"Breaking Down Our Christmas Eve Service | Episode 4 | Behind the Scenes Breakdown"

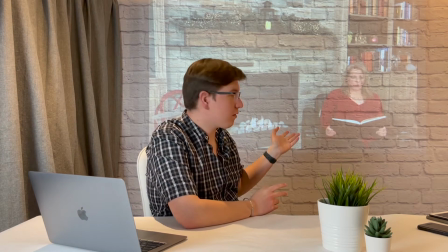This is my mother, Tracy Croft, who is also the children's ministry coordinator,
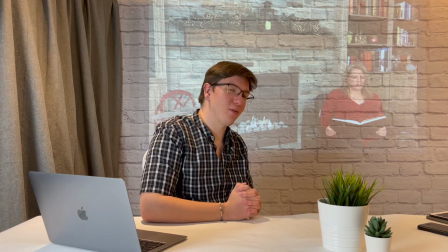who wrote this awesome poem as a bit of a riff on not only the pandemic, but the year in general.
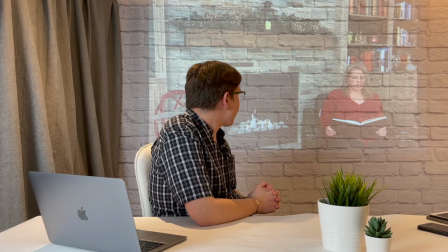And we wanted to have kind of a nice atmosphere with the fire on and all the Christmas decorations.
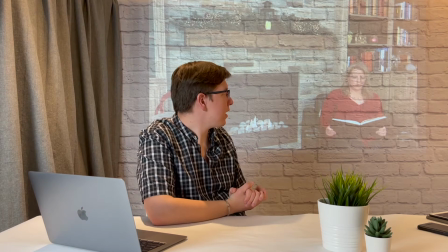We have some real lit candles throughout the bookshelves there.
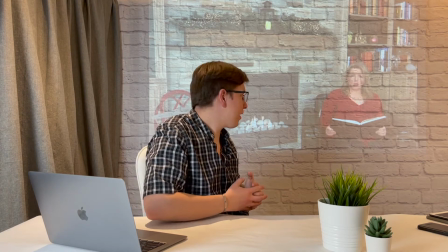We just wanted to kind of give this warm kind of feeling with the sleigh and everything, this wintry warm feeling.
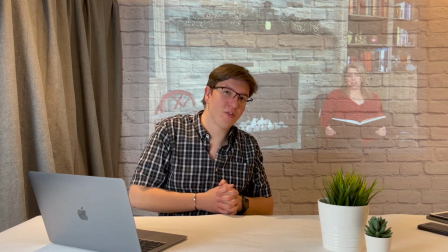And one thing to note about the weather during this time, Christmas Eve there was not very much snow in Orangeville at all,
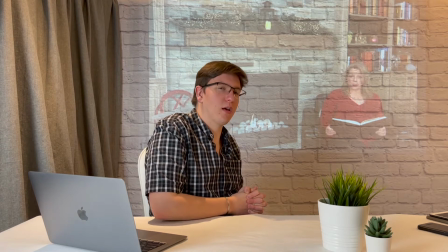and by Christmas morning there was probably a good couple of centimeters, maybe 10 to 20 or more. So it was definitely a white Christmas.
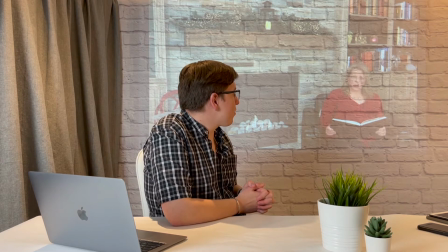And so it was a bit of a blustery one out there, which was kind of adding to this atmosphere.
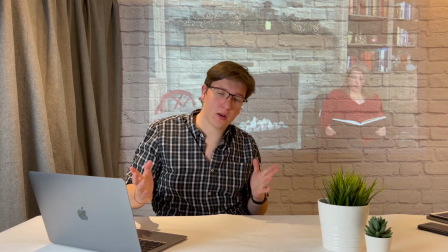One of the things I try to do when I'm recording these services in advance
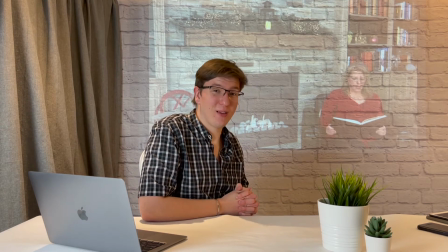is figure out what the weather's going to be like when the service is premiering and try to match that as best as I can. Obviously, it doesn't always work out, but it is sometimes a little strange to see a gorgeously bright sunny day when it's pouring with rain, for example.
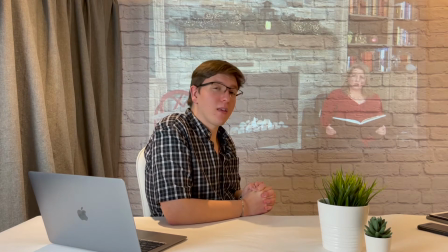So that is one of the reasons we kind of set this up the way we did as well.
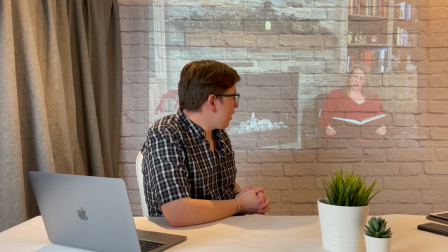And that book, by the way, is I think it's a book about wines by the BBC. We just took the cover off and pretended it was the actual book of the poem by taping some
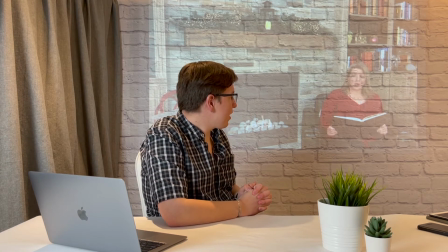pieces of paper on the inside with masking tape. So yeah, that's how we filmed this scene.
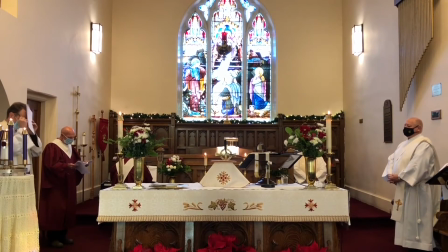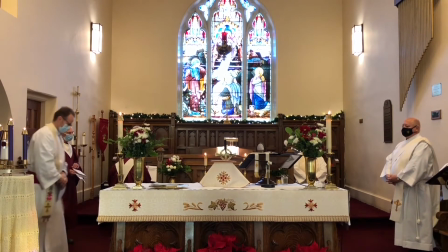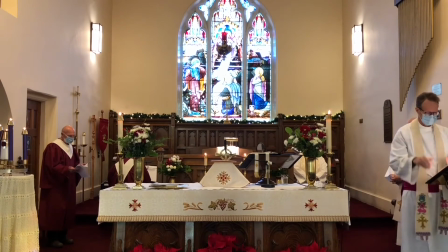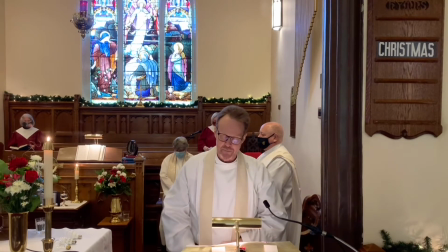May the words of my mouth and the meditation of my heart be acceptable to you, O Lord, my strength and my Redeemer. Amen.
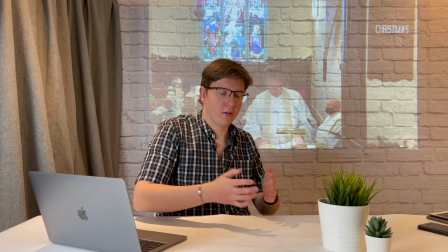And as I said, for much of the Christmas Eve service in the church,
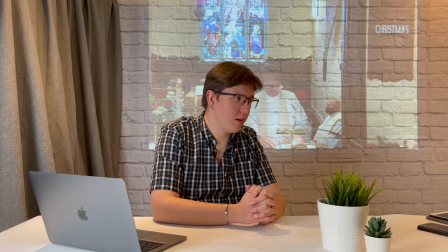it's a pretty usual service with a couple of different camera angles. set up around.
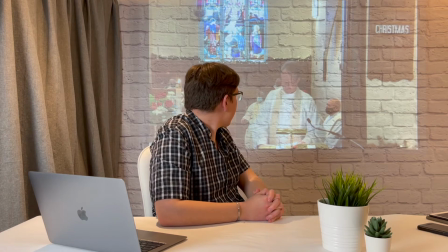Here's the lectern view during Peter's sermon. And you can see that we had everyone there in the church.
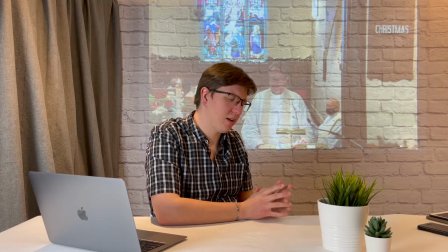I think we were allowed 10 people.
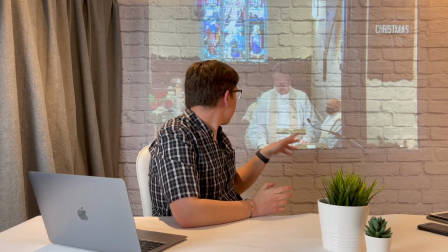And so we had the musicians in the background there that you can see alongside Richard, Lynn, and Peter.
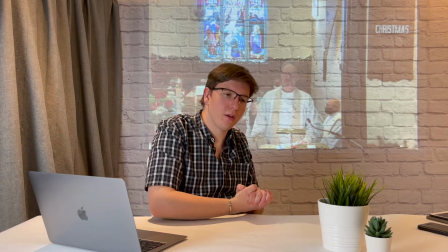And it was definitely a nice way of recording the service, because it definitely feels like a filled building from this side.
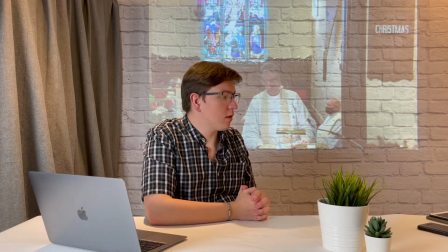So one of the things you'll notice is there's not really a lot
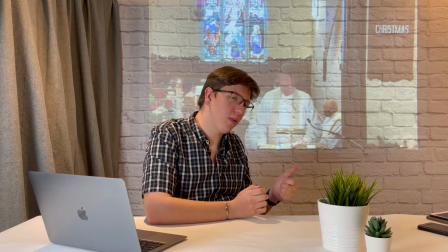of shots back the other way of the empty congregation through this service,
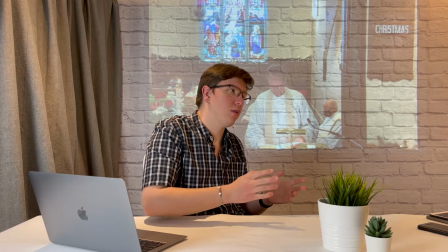and I wanted to try to minimize that where I could, apart from during Silent Night,
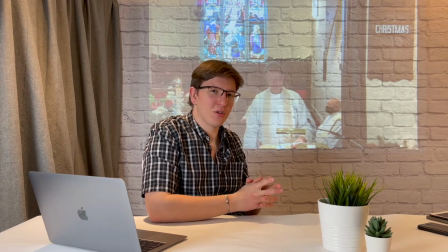because I wanted to try to capture as much of a feeling of people being there as I could,
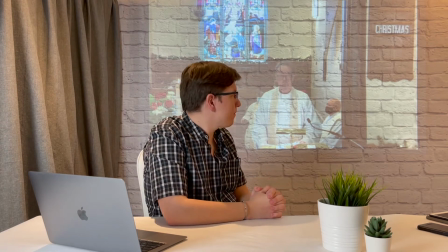although there are still some shots throughout the service.
The peace of the Lord be always with you.
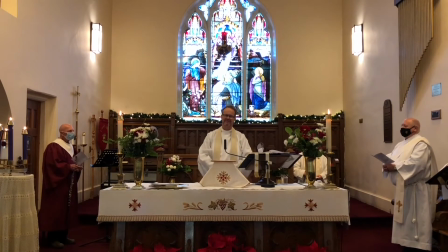And also with you.
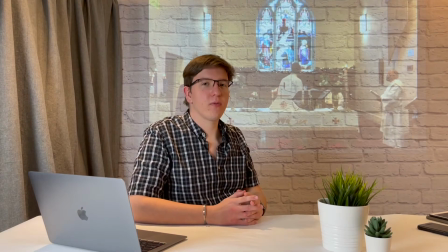And as we finish the piece here,
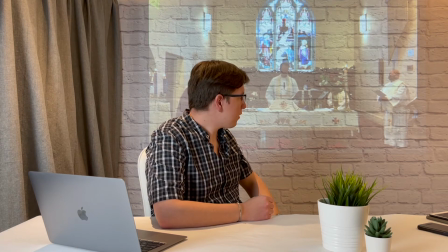one of the things that we did as well is we kind of decided to showcase the hard work of
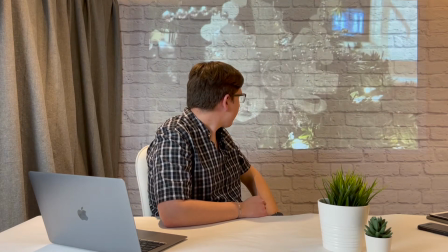the Altar Guild, and also all of those who had donated to our Advent tree,
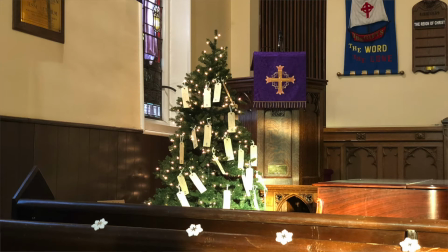and Diane Goody. So this is the Advent tree, which was of course redecorated a little bit.